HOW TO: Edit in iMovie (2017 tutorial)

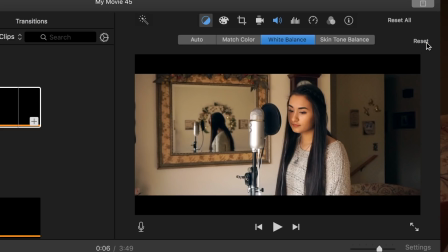[8:16]
So I'm just going to go with that, press the check mark, and now my white balance is set. That's all I do. It's really basic in iMovie. Anyone can do this.
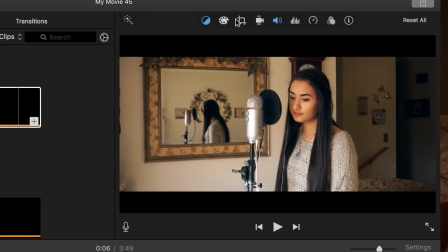[8:28]
Now what I'm going to do is go over here to the second icon, which is color correction.
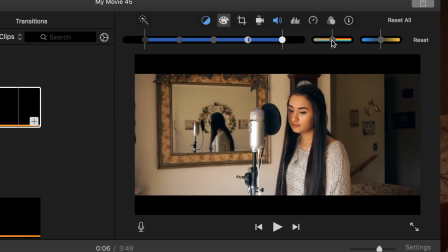[8:34]
And since this looks a little bit too saturated, I'm just going to take this down just slightly. Not too much. I don't want it to look really pale, but I don't want the colors to look fake. So I'm just going to put it about there. And that's all I'm going to do for color in my videos. It's really basic in iMovie. So now that that is done, we can go ahead and import the audio, because we have to have everything lining up so that the video comes together and works well.
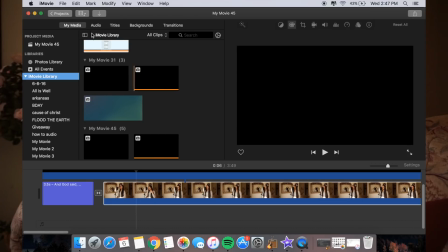[9:10]
Right over here to audio, we're going to click that,
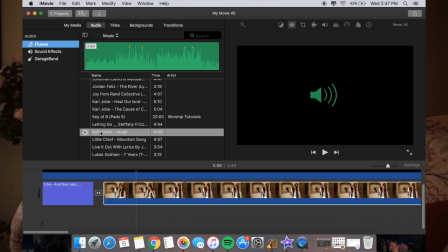[9:13]
and I'm going to take the cover audio and drag it into here. So this is the cover that I have just made. I shortened the title, that way it's just easier.
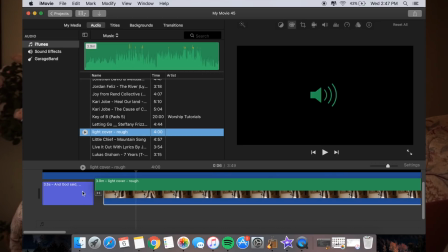[9:26]
I'm going to click it, hold down, and drag over here into the very bottom.
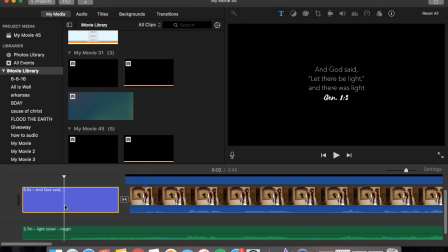[9:34]
So first, this is the verse screen, and then this is the video. But what I also like to do is put in the actual title of the song that I'm doing.
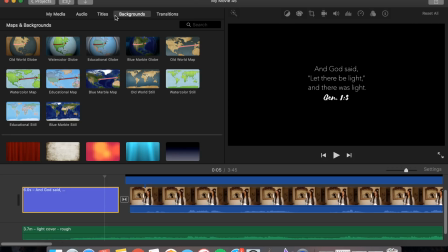[9:44]
So I'm going to go up here to backgrounds. I'm going to click that, and then scroll down till I find the black background.
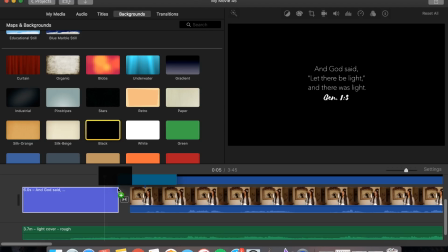[9:53]
I'm going to drag that and put it into the bar right here. So now I just have a black screen in between the verse and the video.
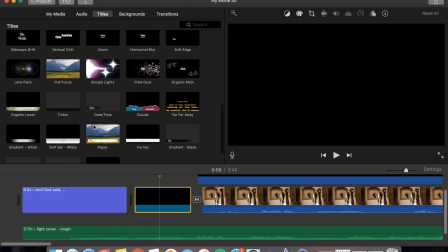[10:04]
So what I'm going to do here is go to titles, and so what I like to do here is I will go to the centered one. It won't zoom in and out. It'll just be centered as the title of it says.
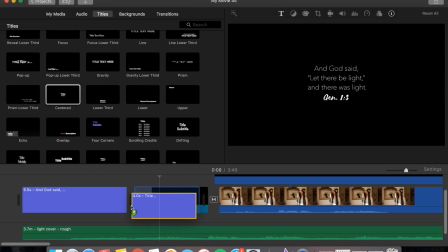[10:17]
And instead of dragging it and putting it in like this, in between anything, I'm going to drag it on top of the background.
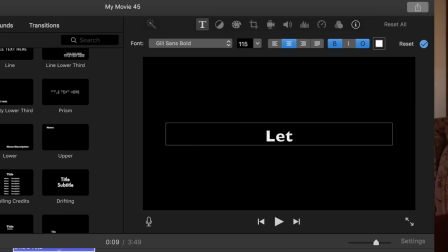[10:26]
That way it can go into the video as well. Since the title of the song is Let There Be Light, I'm going to type that in. And then put cover on the bottom of it.
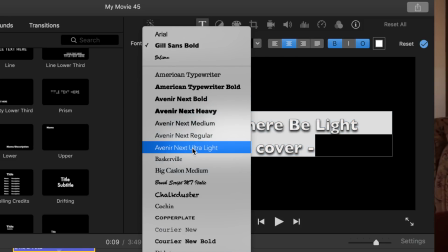[10:41]
And I'm going to change the font to Avenir Next Ultra Light.
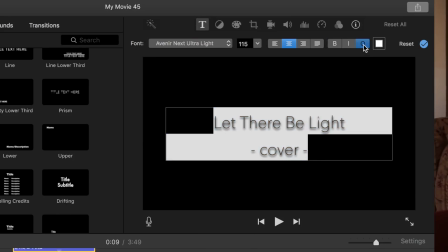[10:48]
I'm going to take the outline off, and it's already white.
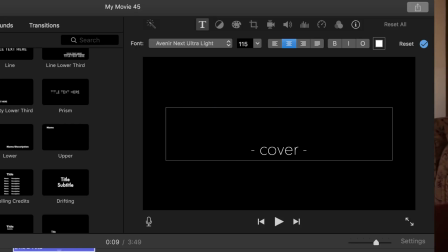[10:53]
But what I also want to do is change all of this to caps. So I'm going to do that,
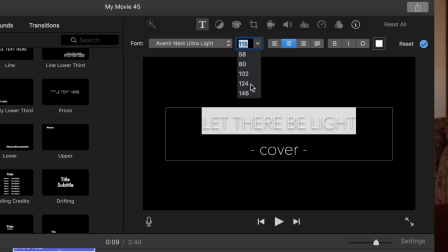[11:01]
and then I'm going to make it bigger, so probably it's a little too big.
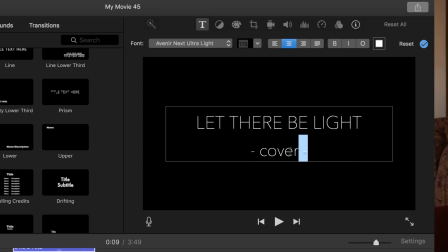[11:09]
Let's do 124, and then I'm going to take the size of cover and I'm going to bring that way down. Maybe 80, maybe even, let's do 58. So I'm going to have it like that.
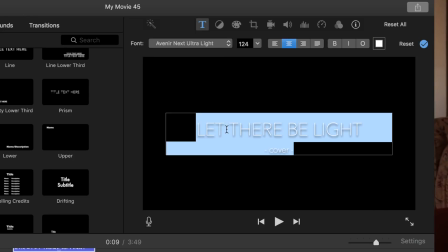[11:22]
And since these look a little too close, I'm going to double space it. Now that we have that, as you can see, this is what it's going to look like when the video is playing.
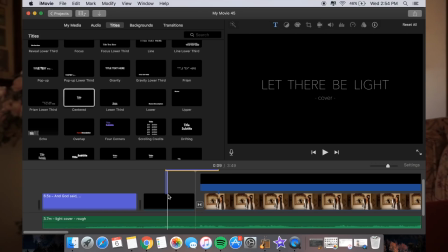[11:33]
And I'm going to line it up how I want it. So as I drag my mouse across everything that is playing, that's how it will show up, and then it will fade into the video like that.
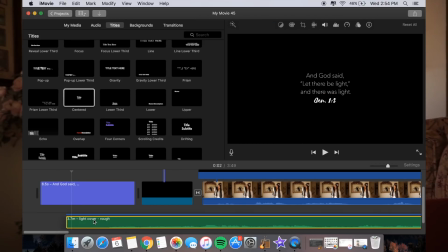[11:45]
I'm going to drag the audio to the beginning of the actual title. And yes, that means that the verse is all alone, but it's okay. It'll be just for a couple seconds. I'm going to drag that and then move it to here.
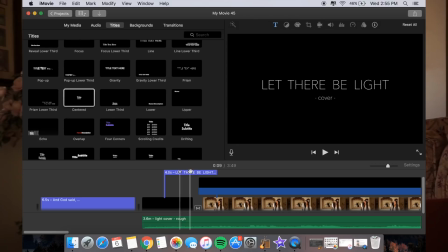[12:02]
So I'm going to drag this a little bit more because I don't want it to be there when I'm singing. Okay, there we go. So I'm going to put it about there.